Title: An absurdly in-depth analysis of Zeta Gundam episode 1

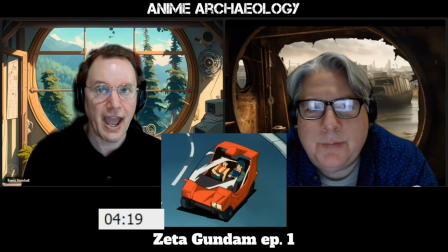It's a tricky animation thing to do to track
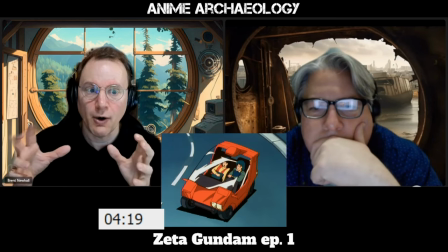that all the way through that shot and have it show up and have like the car seem like it's on the track the whole time.
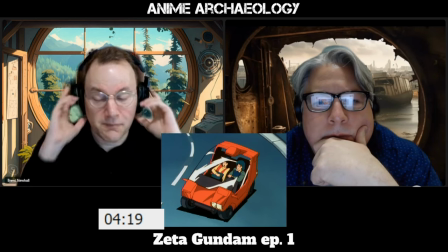That's impressive.
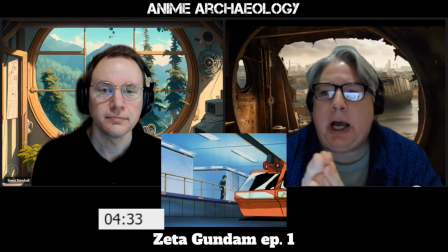One thing I would like someone to do, honestly, that shot of driving through the forest on a side.
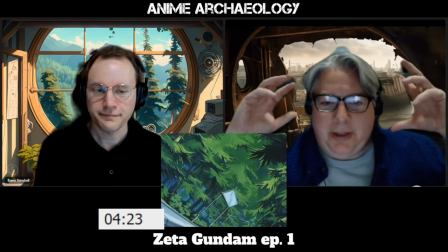How does that happen? There's that thing of wanting to know the detail. you have a forest
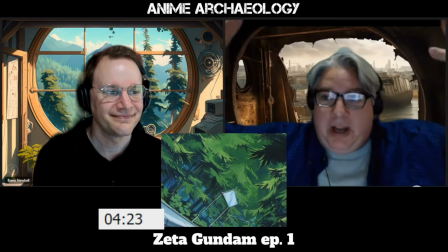out in space i mean that's what we're saying here so how far does the ground go
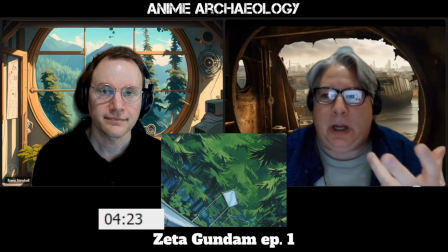it's like captain you know that kind of thing and just kind of furthers kind of the point of just like how important sides are
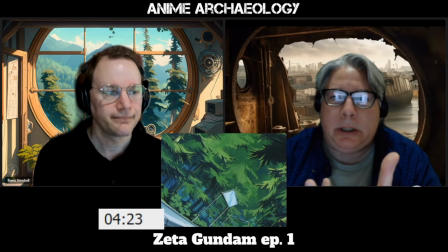that they they operate correctly you know because if you're going to have this biodiversity you know you're going to need
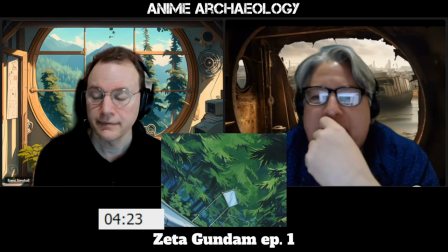to know how to how to do these things yeah i just i just think i just love the idea of just like hey we have a forest in space Because,
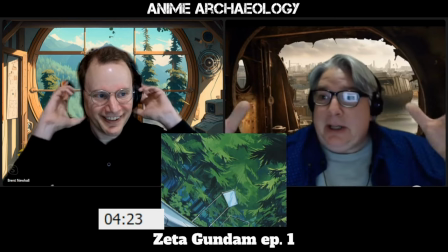you know, when you watch Space 1999, it's literally just, here's your white hallway, have fun with that, you know?
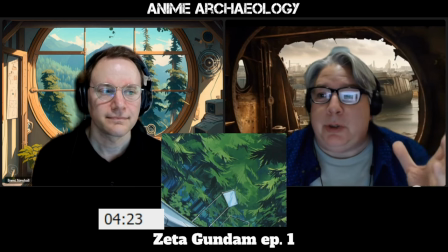Yep. Yeah. What's your theme in colors? White, black, and orange. Great.
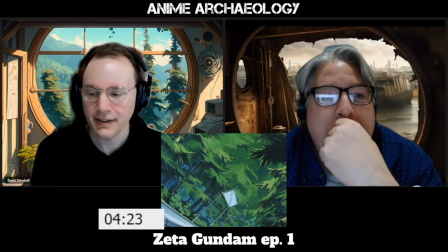Thank you. No. Yeah, yeah. There's that interesting sense of, it's Earth, but it's not.
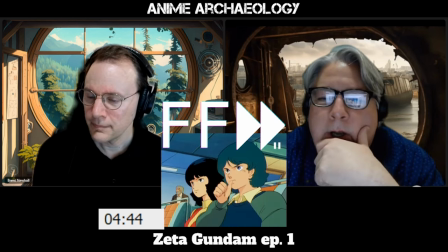Right. Yeah, totally. No. Apparently not.
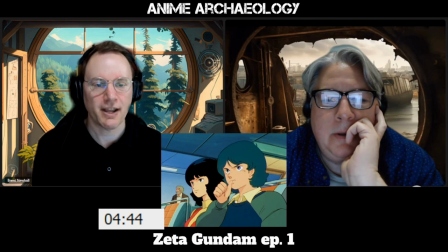And again, it's so interesting seeing how they're establishing our characters here. We don't know who this is. The fact that we're focusing on him for this long implies something. But kind of a nervous guy.
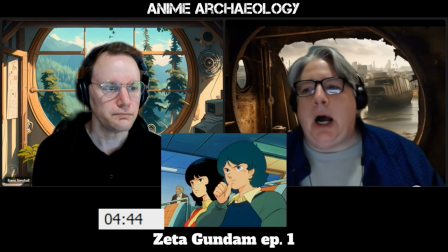Yeah. A lot of hangups. You know, we didn't see Amuro biting his thumb like that.
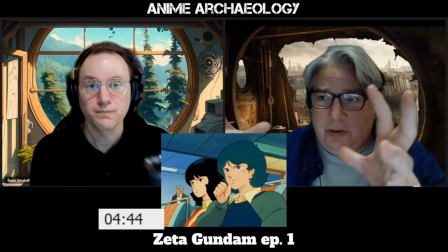We saw Amuro focused on whatever it was. You know, his own little spectrum deal.
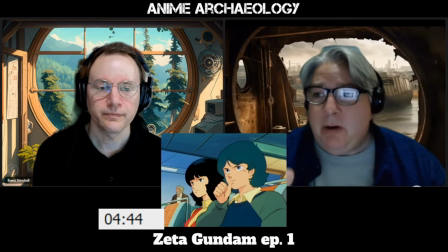But it was just, you know, that focus. here he's got a different focus but he's just like i need to get there i need to get there i need to
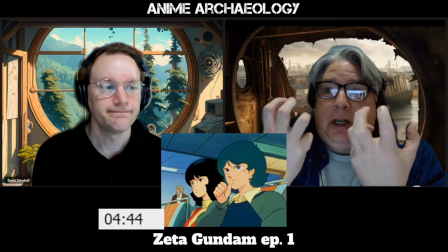get there you know it's just this nervous energy unlike amro which is like i just want to understand
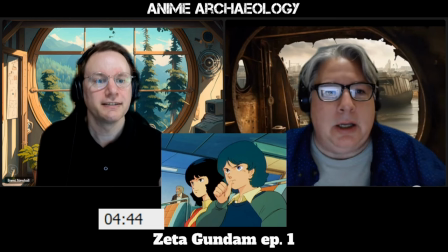absolutely it's this unfocused energy yeah compared to amro's focus energy great point
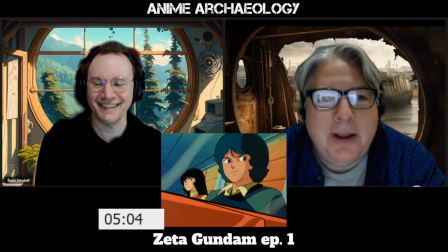i felt like that was a disney ride yeah right you know like you know you're on the thing you're about to go on the ride you're
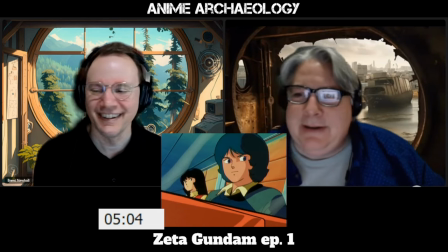gonna do a hard left turn there you go um and again think about the
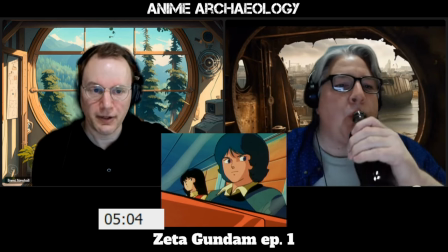storytelling they're doing here of reminding us that we're on a colony, reminding us of the technological aspects of this.
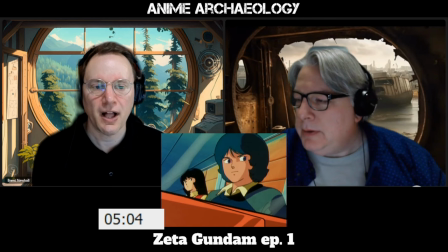We're never too far away from those science fictional elements. Do you think that's a new type?
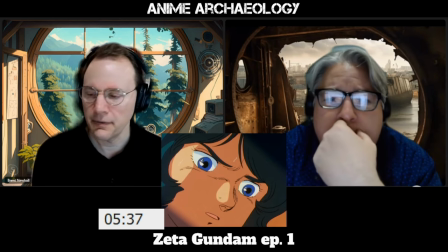It's certainly implying that's a possibility here. That there's some sense he's got more than usual.
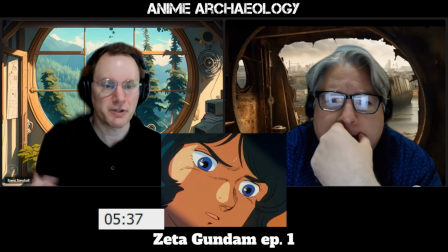I mean, granted, it's possible a human person could look out that and see the lights.
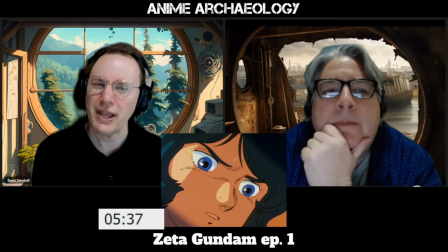But yeah, just the way he did it seems weird.
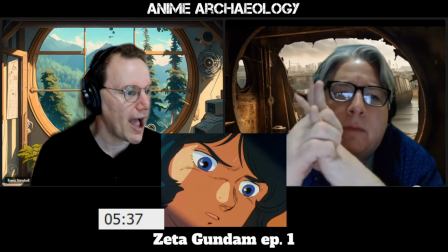I also just want to call out this visual style of adding these gray shadow bars in the corner.
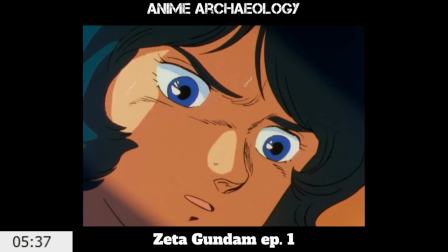It's something that Sunrise does a lot in this era. And it just adds a little sense of drama to the moment.
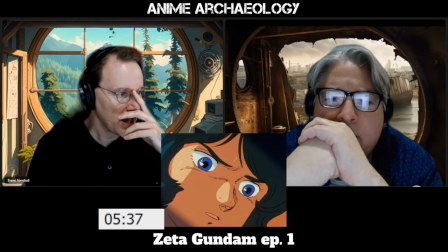This sense of zooming in on the character and focusing on the character. And it's a little thing, but I think it does add a lot.
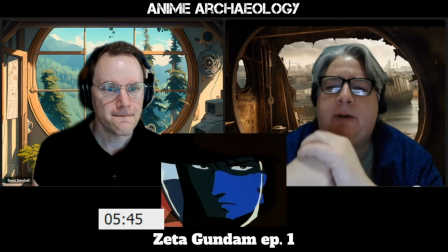Yeah. That noise again. That new type noise. Yeah, Char feels it, too.
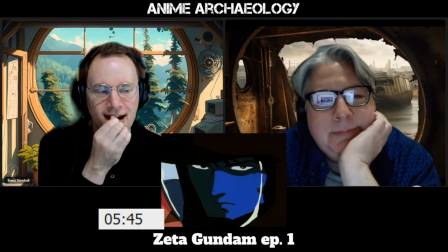Huh.
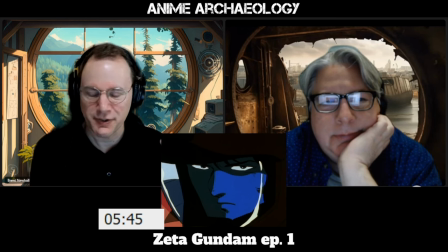And just the visuals of this, just that where they're pointing,
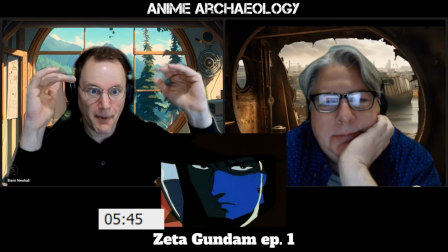they're placing the camera a little bit above him, so he's kind of looking up at us in this very dramatic way.
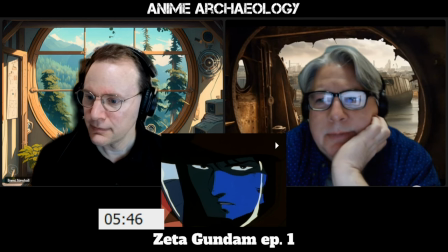It's cool. What's that tingling? I'm sorry.
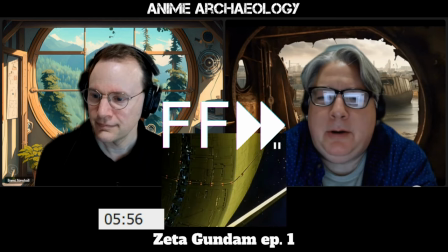What? What? No. Oh, yeah. Yeah, I'll assume. Mm hmm.
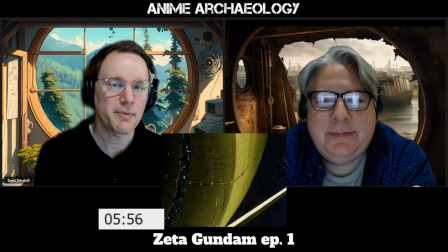So he remembers now. Actually, I just OK, hold on.
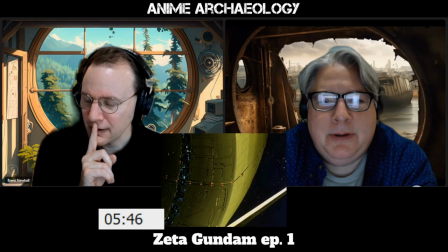I just realized something. If that's that, then. Remember, the audience doesn't know who this is yet.
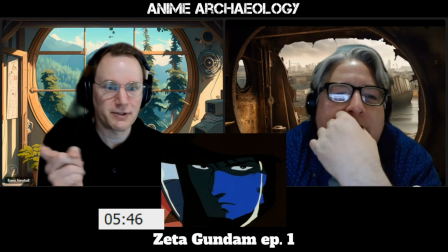Oh, that's right. This is just some random. It's Lieutenant Quattro. So now we know who that is.
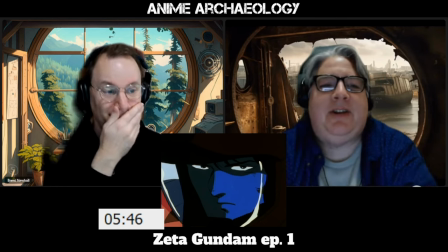That's wow. That's cool. Identifier. Oh, yeah.